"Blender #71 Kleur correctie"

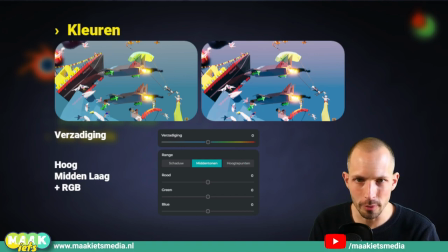248s
Maar pas op, overdrijft dat echt niet. Nou en die verzadiging kan je zeg maar voor het hele plaatje doen, maar je kan het ook doen voor bijvoorbeeld alleen je heldere delen,
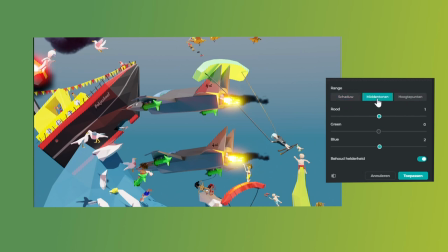258s
je hooglichten of je middenin of alleen de schaduw, je laaglichten of bijvoorbeeld de verzadiging van alleen een bepaalde kleurgebied,
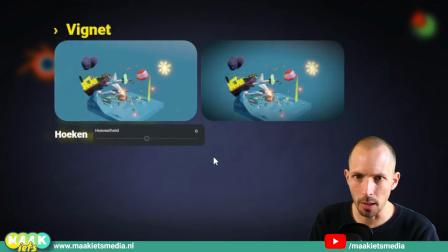267s
rood, groen of blauw. Dit kan allemaal. En wat dacht je van de volgende en dat is een vignet. En een vignet wil eigenlijk zeggen, je ziet het hier, dat je de hoeken een beetje donker maakt. Ja, nu het is heel erg overdreven.
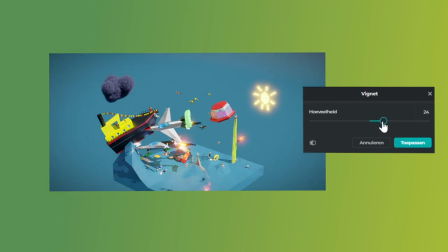280s
Maar er is vast wel ergens een slider in jouw programma met de hoeveelheid over vignette. En wat is nou een vignette? Waarom is het nou tof? Omdat je de hoeken ietsje donkerder maakt.
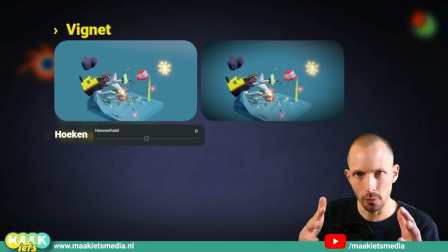289s
Dat helpt zeg maar om de blik van de kijker naar het midden van het frame toe te zuigen als het ware. Naar de plek waar het gebeurt. Dus een klein beetje vignette zou ik zeker doen. Misschien iets minder als hier in het voorbeeld, maar een klein beetje?
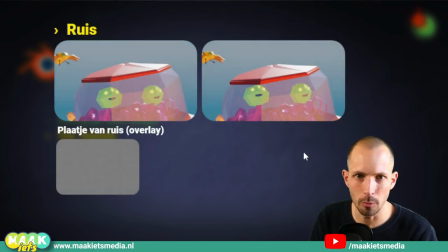302s
Ja, easy, easy. Maar het levert wel een mooi effect op. En dan over ruis. Dan denk je, waarom zou ik ruis willen toevoegen aan mijn video? Want ik heb in Blender heel veel moeite gedaan om die ruis er eigenlijk uit te krijgen. Dus heel veel samples en denoiser ze gebruikt en zo.
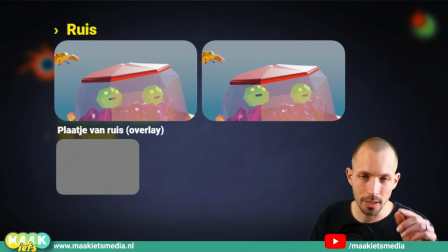316s
Nou, dat is een ander soort ruis dan de ruis die je krijgt als je in de echte wereld filmt met een echte camera. Want een echte camera geeft een soort korrel, een soort ruis. En die haal je niet uit de computer.
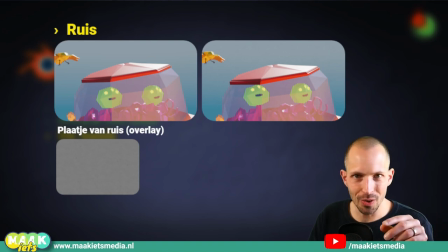329s
En als je die in post, zeg maar een nabewerking in het Nederlands, er weer in stopt. dan kan dat een beetje net een realistisch effect krijgen. Zo'n plaatje van Ruis kun je gewoon ergens downloaden van Google. Dan typ je gewoon letterlijk noise pattern ofzo in Google.
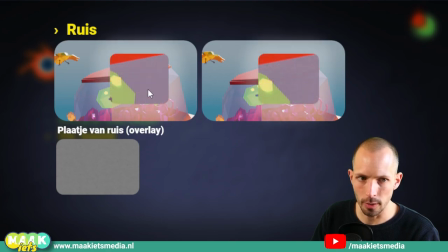347s
En die gooi je dan in overlay over je film heen. Nou, hier dus zonder en hier dus met. Ik denk trouwens door de YouTube compressie dat je het verschil tussen deze twee helemaal niet ziet. Maar kijk even in het Blender boek. Daar heb ik dat wat beter en groter in staan.
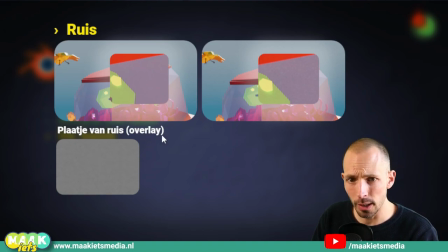364s
Maar een ruisplaatje eroverheen gooien en dan als overlay. Dat is zeg maar een bepaalde mengvorm. Wat anders is dan gewoon een beetje doorzichtig. Maar overlay zorgt ervoor dat de witte delen doorzichtig zijn en zwarte delen niet.
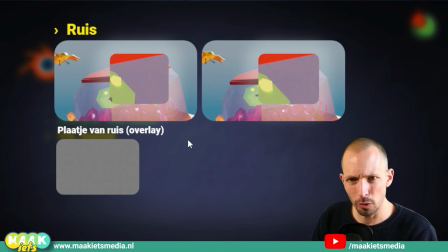379s
En alles ertussenin, hoe dan ook, krijg je iets meer ruis. Hou het subtiel, maar het geeft net een beetje een mooi effect.
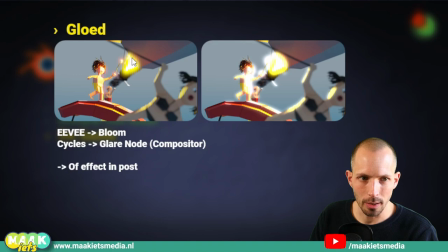386s
En dan gloed. Kijk, die straaljager heeft natuurlijk vuur. En vuur is fel. En felheid is altijd lastig om dat uit een scherm te krijgen. Want een scherm heeft maar een beperkte helderheid. Een scherm is niet zo fel als dat een kampvuur of een heel fel vuur is.
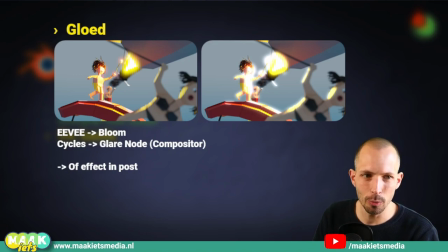405s
Dat gaat gewoon nog niet. Dus dan moet je een trucage toepassen van bijvoorbeeld gloed.
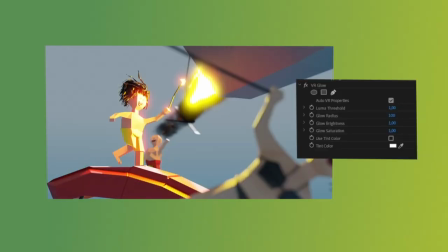410s
Als je er gloed omheen zet, dan denk ons hersenen, oh dat is echt heel erg heet. Nou in de render hebben we gedaan, als je de Eevee render engine gebruikt, dan kan je bloem aanzetten.
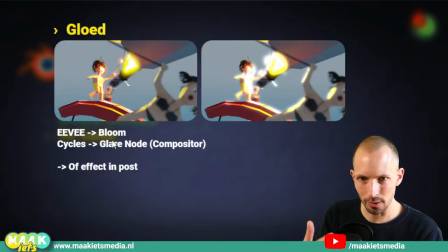421s
En die bloemeffect zorgt voor dat heldere delen dus zo'n vette gloed krijgen. In Cycles heb je geen bloem, maar kan je in een compositor een glerno toevoegen. En die zorgt ervoor dat je dan ook gloed krijgt om heldere delen. Video nummer 66 en 67 meer over renderen in Eevee en Cycles.
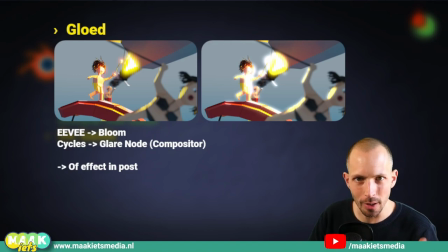441s
Maar als jij deze training gewoon hebt gedaan, dan heb je dat al lang gedaan. Dus moet je eens even kijken of je in jouw video editing programma ook nog dit effect kan toevoegen in Post. Of het effect een beetje te versterken. En dit is natuurlijk wel heel erg overdreven.
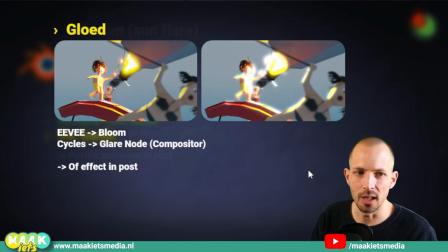456s
Maar ga op zoek naar vette gloeddingen. En dan heb je hier de laatste is effecten.
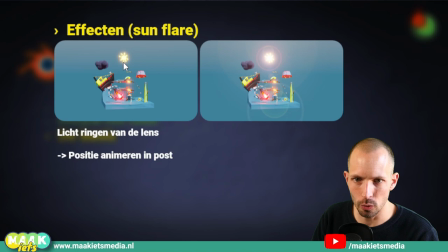462s
En bijvoorbeeld een sun flare. Hier en dit is de zon. Die schijnt hier op de chaos zee zeg maar. En in post, in nabewerking, heb ik daar een sun flare op gezet. Die komt niet uit Blender. En volgens mij kan je het ook wel direct in je render in Blender maken.
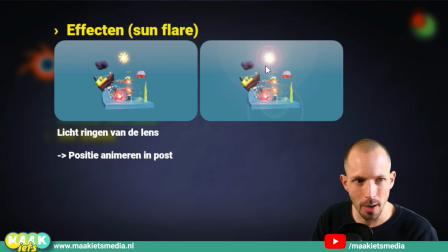479s
Dat is misschien iets meer voor een andere video, maar ik heb die sunflare er gewoon later opgezet.
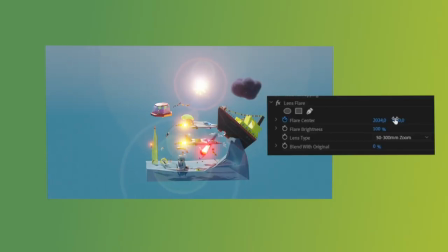485s
En het is grappig, want de meeste goede videobewerkingsprogramma's hebben wel zo'n sunflare effect.